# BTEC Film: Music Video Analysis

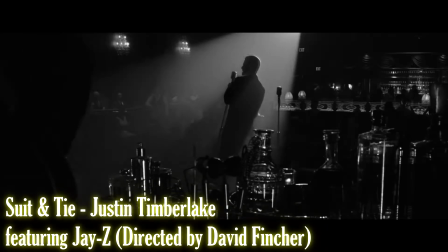(8:26)
And finally, the music video Suit and Tie by Justin Timberlake, directed by David Fincher.
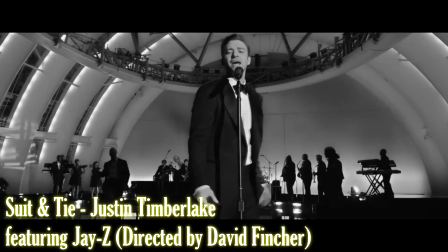(8:32)
David Fincher directed films such as Fight Club, Seven and Gone Girl.
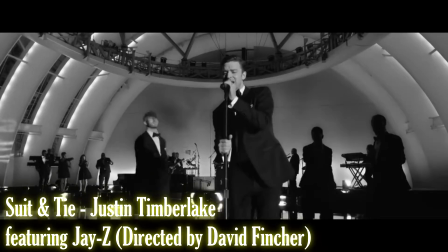(8:36)
The video itself showcases Fincher's unique style by using a black and white filter to give it a retro look,
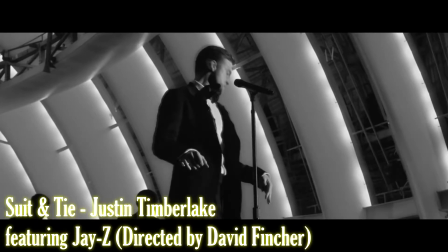(8:42)
stylised and obviously inspired by the 1920s, whilst keeping the overall visuals modernised.
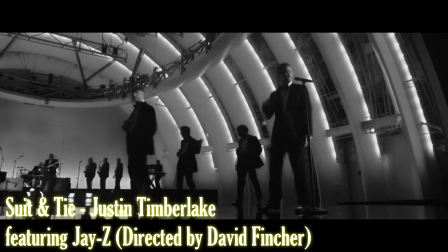(8:48)
This is shown by the setting of the large industrial building that Timberlake is performing in throughout different shots of the music video.
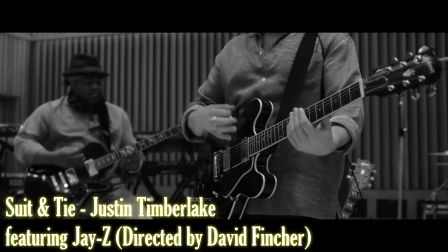(8:54)
The settings merge with each other through short jump cuts that make up most of the music video's editing,
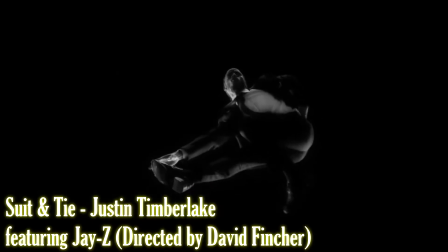(8:59)
excluding the slow motion that is featured towards the end of the video in the white room and the water room.
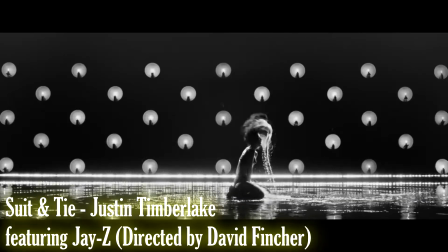(9:05)
Fringe's diverse cinematic aesthetic, expressed within Timberlake's video, makes each shot visually pleasing for the audience's viewing.
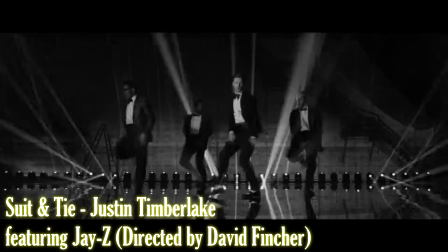(9:12)
The lighting remains dark, with only backlights being the dominant light source, aside from the spotlight that Timberlake and his backing singers are stood forming underneath.
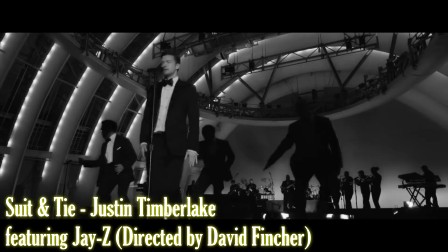(9:19)
This represents a live show and portrays the video as a concert style, as if Timberlake is performing for the audience watching a music video, as well as the extras in the audience of Timberlake's dinner concert.
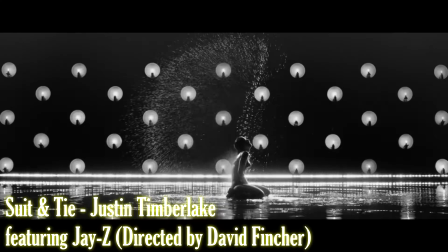(9:29)
The use of water within this video is a symbol of cleanliness and flow.
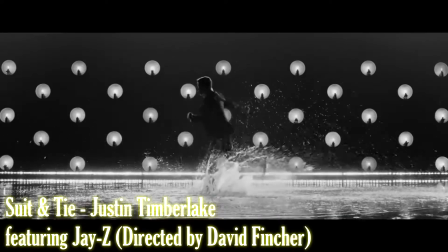(9:32)
This supports the lyrics of the song correctly as Timberlake's voice with the beat and rhythm are used to complement each other and bring a video that is visually stunning to the screen.
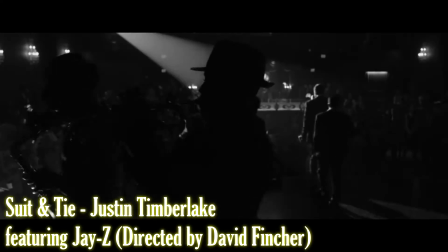(9:40)
Fincher uses wide long shots to capture Timberlake's movements throughout the video,
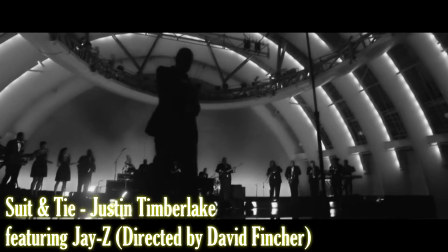(9:44)
framing his full body in the majority of the video, thus relating to the subject of the song by having the mise en scene of the shot correlate,
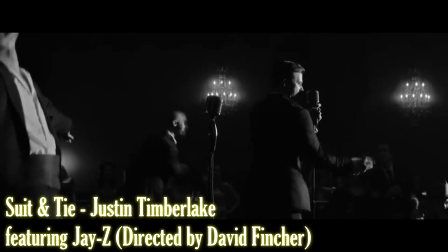(9:51)
for example Timberlake shown in a suit and tie.
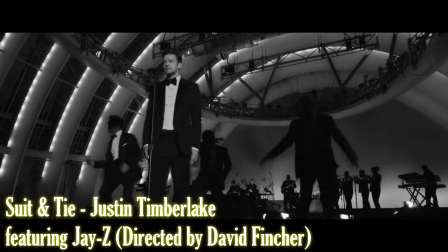(9:53)
The costumes of all the actors within each shot are all black and white, which relates to the lyrics, all pressed up in black and white.
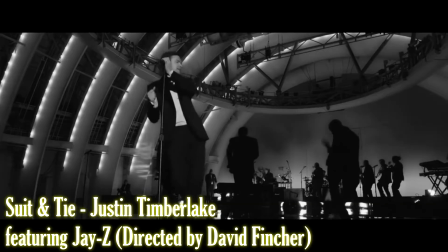(10:00)
By doing this, Fincher links the video with the lyrics once again, making sure that Timberlake's video automatically attaches itself without it having to be forced together.
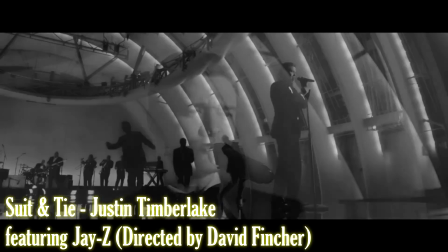(10:08)
Overall, the mise en scene of the video is consistent and it showcases formal costumes to provide the illusion that Timberlake is performing to an audience.
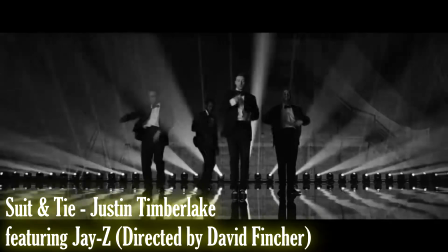(10:15)
Justin himself is the central focus and star of the music video, which would automatically draw in his fans to watch the video because of his appearance.
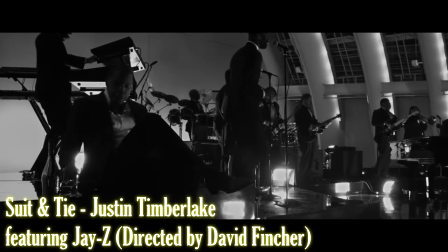(10:22)
It is conventional for music videos to feature an artist as a song,
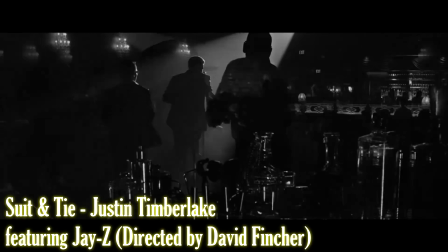(10:26)
therefore, Fincher does not contrast and oppose this convention, keeping to the safe boundaries of a conventional music video, allowing for star appeal to take place on its own.
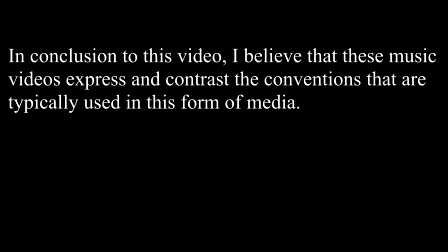(10:35)
In conclusion to this video, I believe that these music videos express and contrast the conventions that are typically used in this form of media,
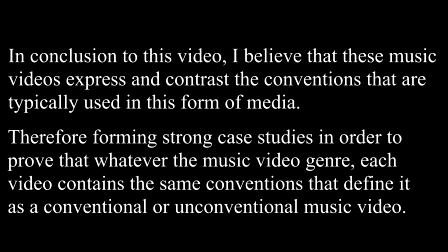(10:42)
therefore forming strong case studies in order to prove that whatever the music video genre, each video contains the same conventions that define it as a conventional or unconventional music video.